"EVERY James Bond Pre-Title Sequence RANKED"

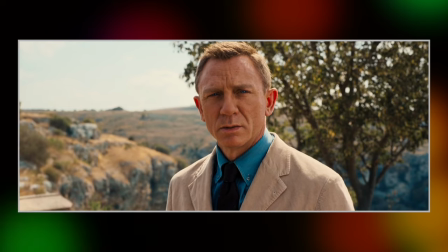16:05 Along with setting up the main villain of the story, the sequence also seeks to put a cap on Bond's lingering emotions regarding Vesper,
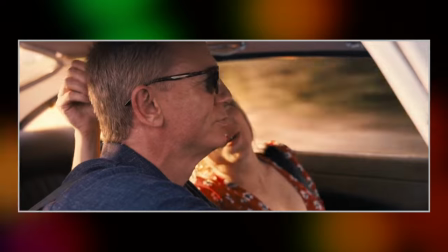16:11 and re-establish his love of Madeline Swan, and then immediately break them up,
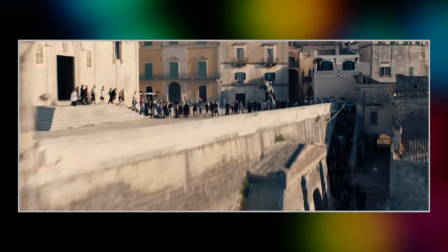16:15 while also providing us with the usual jaw-dropping stunts and high octane action that we expect from the series.
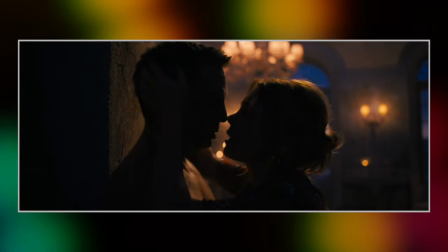16:20 So it's a fairly packed program, and in all honesty I think that some of the elements can feel a little bit rushed as a result.
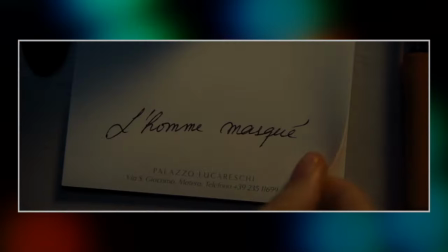16:26 Not only does this sequence need to set things up for the rest of the film,
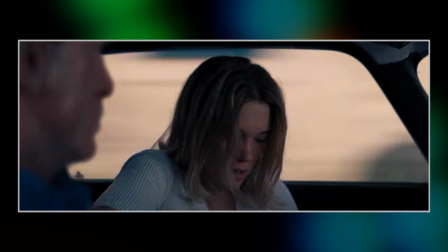16:30 it also needs to wrap up some lingering elements from Spectre, so it's a tall order right from the inception. Though I will forever give the sequence props for making me feel the love and connection between Bond and Madeline in the space of two minutes when Spectre couldn't do that with, what,
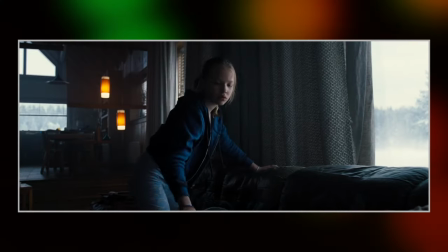16:44 over an hour's worth of screen time with the two together? The sequence gets my vote for being the most scary pre-titles in the series' history.
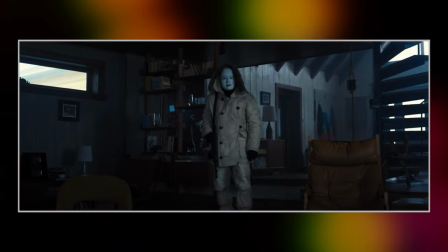16:50 Sorry Love and Let Die, with the first five minutes dedicated to Safin doing his best, well, Michael Myers with an automatic routine, stalking young Madeline around her family home.
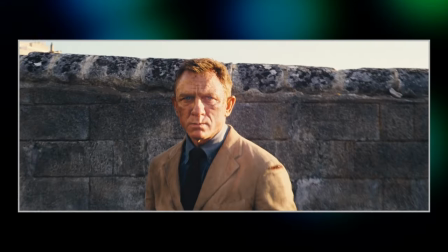16:58 This This could well have just been the whole pre-title sequence in its entirety, but no, it jumps forward in time and keeps going because we need to have that action and that stunt work.
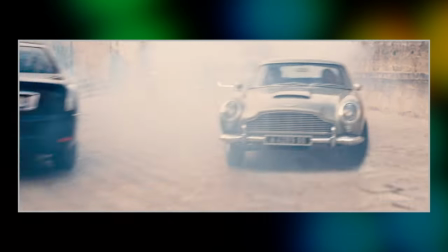17:06 The action that does follow though is brilliant, and it's great to see the classic Aston Martin DB5 in a fully blown combat role like this again,
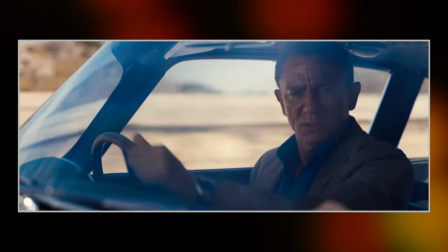17:13 but if I did have to ding this sequence on just one thing, it would be that there's so much plot and story going on that the action feels a little stop and start in places.
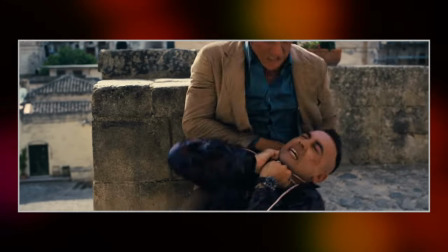17:22 Don't get me wrong, I love this sequence, I think it's brilliant, but I think some of the ones that we're going to be talking about coming up have much better pacing.
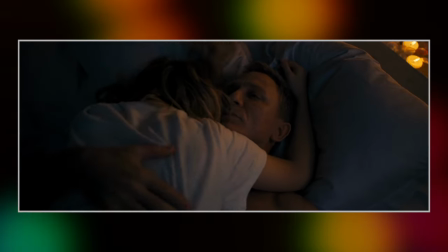17:29 No Time To Die is obviously focused more on the emotion. The climax to the sequence is not a brilliant stunt,
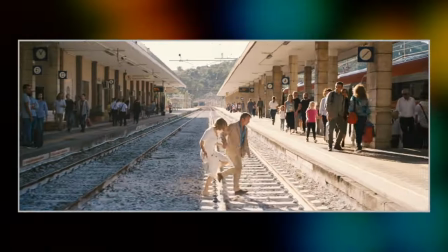17:35 unless you call Bond and Madeline getting away with not shutting down the entire station by trespassing over the tracks of stunt, but rather the climax is the pair breaking up,
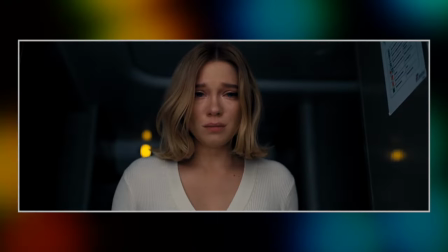17:43 giving us probably the most sombre pre-credit ending since You Only Live Twice.
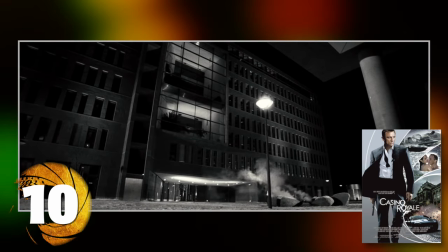17:46 So I know that I've set a great deal of stall so far about exhilarating action and standout stunts in these pre-title sequences,
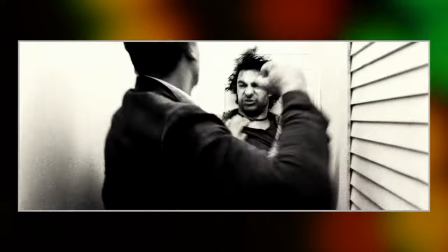17:52 so I can appreciate that it might seem somewhat jarring that I'm placing Casino Royale in the top 10 here,
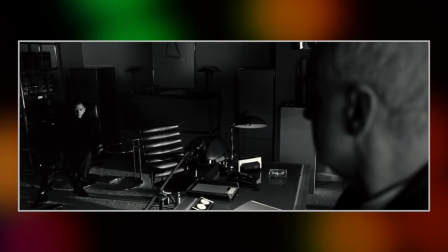17:58 given the relatively subdued scale of the thing, but I guess maybe it's just the exception that proves the rule.
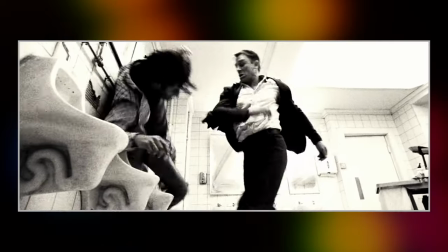18:04 It of course plays out in stylish black and white as we see Craig's Bond achieving his 00 status by performing two kills.
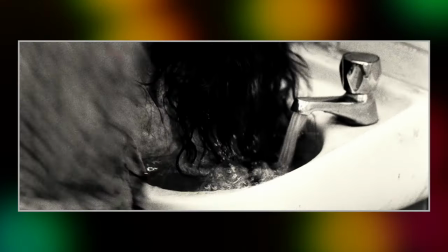18:09 One is a considerably smooth affair while the other is gritty and messy and requires a good deal of effort on Bond's part.
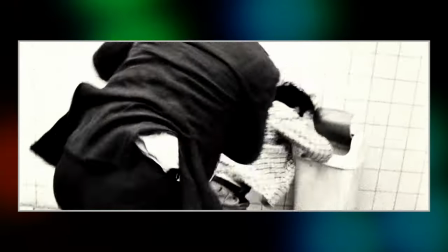18:16 There's no big stunt here, it's all relatively contained to an office in a public lavatory,
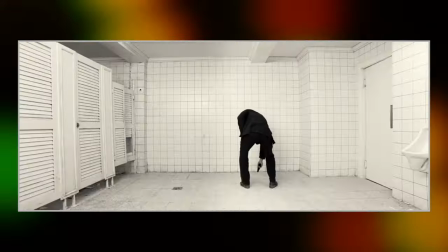18:21 and yet it still manages to be one of the most exhilarating openings to any of the films, and the build up to the gun barrel and the title song kicking in is just superb.
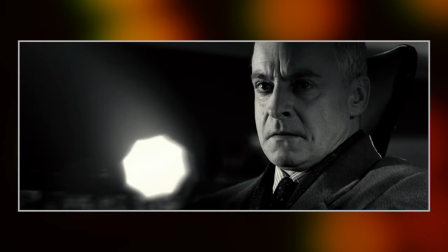18:30 It works as both an introduction to Craig's Bond as well as the stylistic difference that Casino Royale has when compared with the previous 20 films in the series.
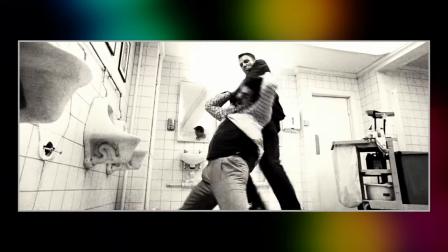18:38 Casino Royale makes a clean break from previous continuity, and I think the pre-title sequence is fairly instrumental in establishing that immediately for an audience's benefit.
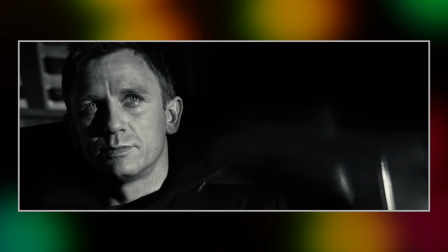18:46 Anyone still haunted by the sight of Bond windsurfing a tsunami in Diana the Day was hopefully
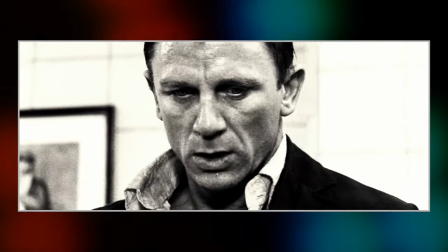18:51 truly satiated by this opening that this film would be something very different.
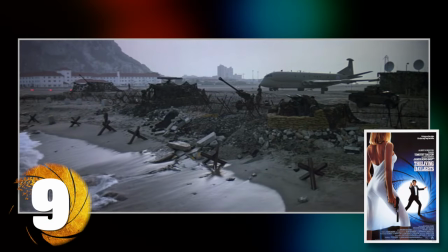18:55 Another Bond introductory pre-title here, the one which of course introduced Timothy Dalton's 007 to the world,
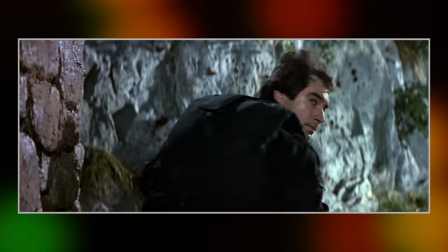19:01 and I'll never quite get over just how cool the very first clear view of the actors face is during this sequence.
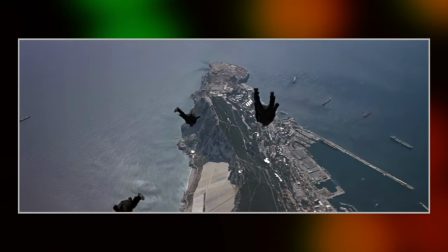19:07 This shot is just all kinds of wonderful, absolutely love it. It sees Bond on a training mission with some fellow operatives that is hijacked and Bond must spring into action to save the day.
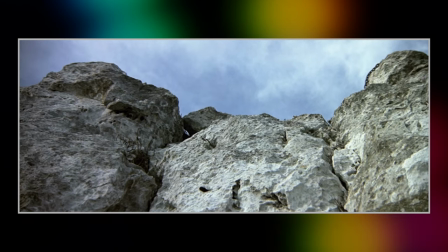19:15 The thing is certainly elevated by the noticeable participation of Timothy Dalton himself in the stunt work,
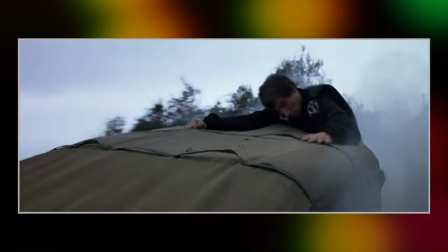19:21 breathing some much-needed believability into Bond action after A View to a Kill, where Roger Moore barely takes two steps forward without it cutting to a stunt double.
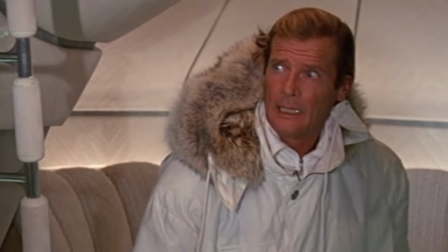19:29 And I say that in good humour, you know that I love you, Rog.
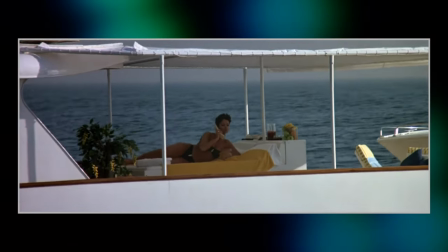19:31 The action throughout is really cool and it ends with both a sexy and funny coda when Dalton lands on the yacht of some oblivious rich lady.
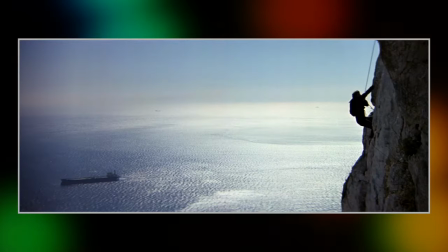19:38 I think that the sequence sets something of a bar for how to introduce a new Bond to an audience.
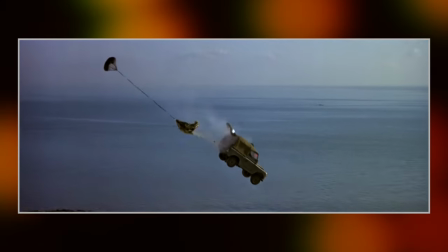19:42 For all of my praise of the Casino Royale sequence, I am still a sucker for a scene that introduces a new Bond with a bit more action scale,
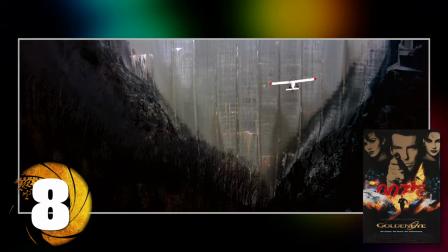19:50 which leads us into another sequence tasked with introducing a new Bond to the world.
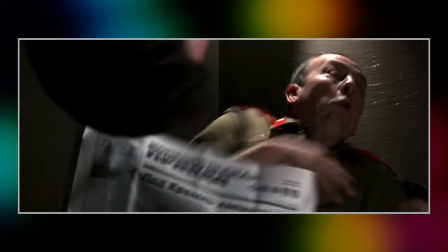19:55 This one upside down, running like a Cheshire Cat in a public washroom, interrupting a guy going number two. One of the more bold choices that Goldeneye makes, I think. I wonder if P.S. was like looking back like other Bond introductory scenes like Connery in the casino and Dalton in that action sequence and wondering like, am I getting the short shrift here?